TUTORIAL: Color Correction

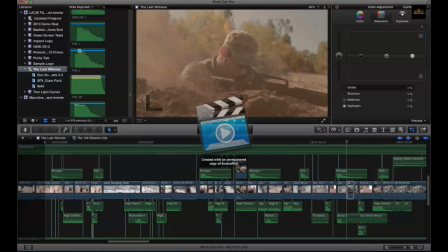The hard part with color correcting, and you can check out my older videos and see how bad I was at color correcting or my lack of color correcting when it was needed, and see, some if you go over the top, your color correction is not going to work.
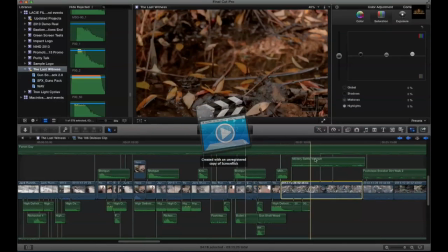But if you do it right, it really brings out the nice look of you know of the shot. This is without color. This is without color correction, and this is with.
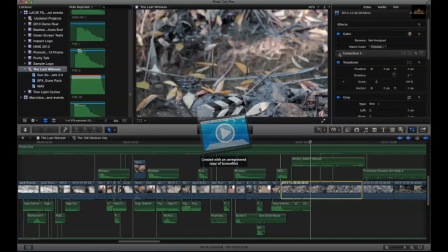Suddenly, that dirt looks a lot more muddy. You know. All right.
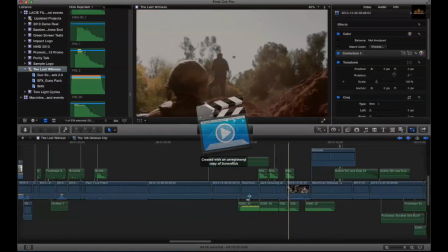Now I'm just bragging.
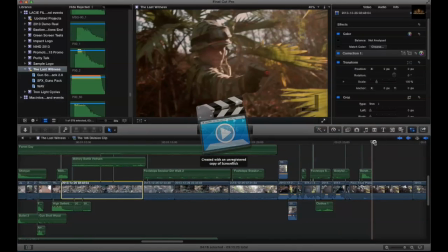No, but I was really proud of this. This shot just looks amazing. It looked pretty good even without color correction now.
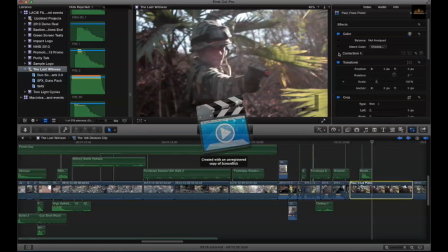Like that's a pretty cool looking shot. It's just very desaturated. Um, so again, one of the ways you can get this stuff, get this kind of look, your camera. I'm working on a Canon T3i, and most cameras they automatically do some color correction.
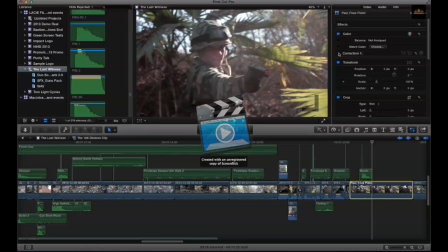Um, but as a filmmaker, you want the control. You want control over everything that you do, um, which means you have to record your videos in such a way that you can have control. And if your camera is automatically giving you the saturation and the color correction, you don't have control over that.
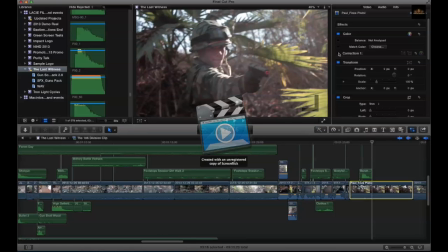So you have to set your camera settings to settings that will allow you to do that. So for my Canon T3i, I set my saturation down all the way. I set pretty much any color things that it said. I made it on a custom coloring thing.
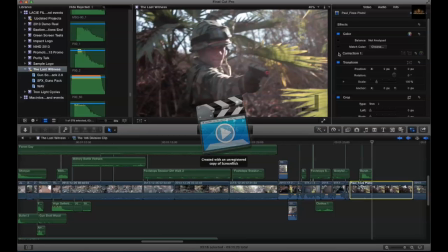I set it down pretty much all the way. I set down my contrast all the way. So it's all the way down to all the way down on contrast, all the way down on saturation. Any filter effects I got rid of, anything like that. And that's one of my settings I have on my camera so that when I shoot videos,
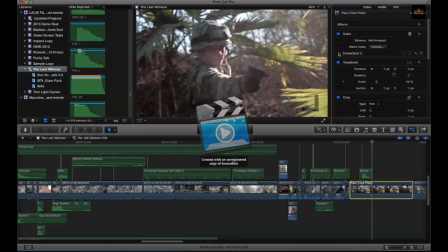I can color correct it the way I want to later in post.
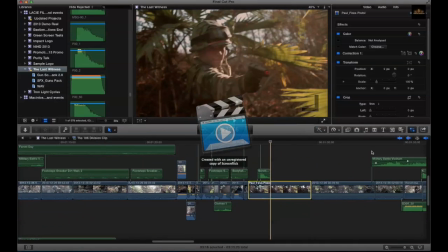You don't have to do it this way, but if you want to get better at your color correction, this is a good way to do it.
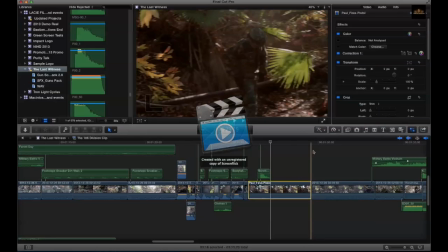Making sure coloring matches in shots is really, really important to preserve a look that you want to go for.
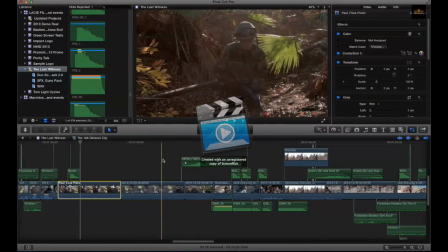This is very red looking, this is very green looking. He's in a ditch with a lot of plants. You want to bring out those colors.
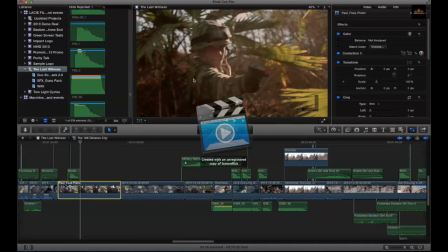There's a reason why this shot is like the cover picture for part 1 of The Last Witness.
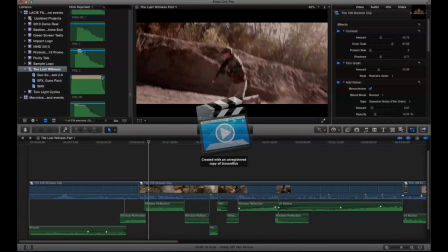So anyway, I also wanted to show you part 2 of the video with the color correction, and I have to scroll a long time to get to it.
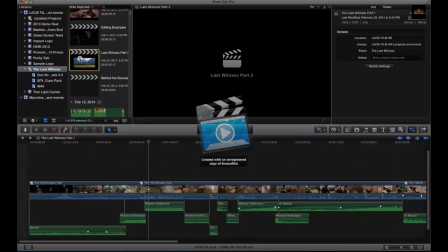Color correction, Last Witness part 2. Here we go. All right.
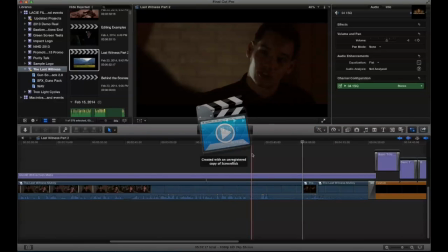Wow, that was a really dorky face. Okay, this is kind of the area I want to show you.
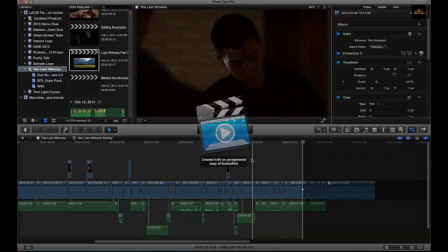This conversation here, it's pretty amazing the color correction that happens here, and you don't even really notice it because you're such a blind bat. No, okay. So for these particular shots with our anonymous actor here, who will be described as Mr. Bond,
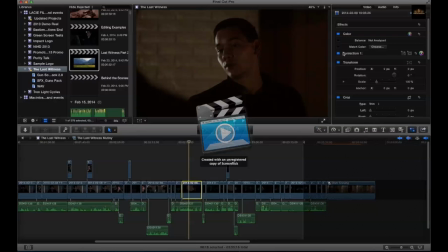I want to show you the color correction that happened here. Okay, so pay attention. Here we go. Yup, that's it. Boom, boom, boom, boom.
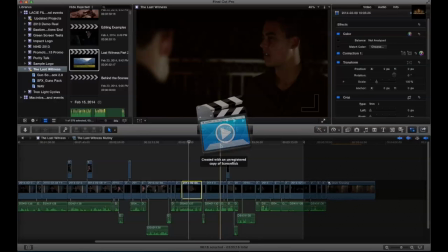How about Nicholas's shots? Boom, boom, boom, boom. How about me? Boom, boom, boom, boom. You like that?
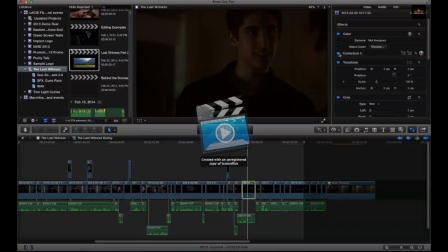You like those sound effects? You like the color correction if you don't like the sound effects?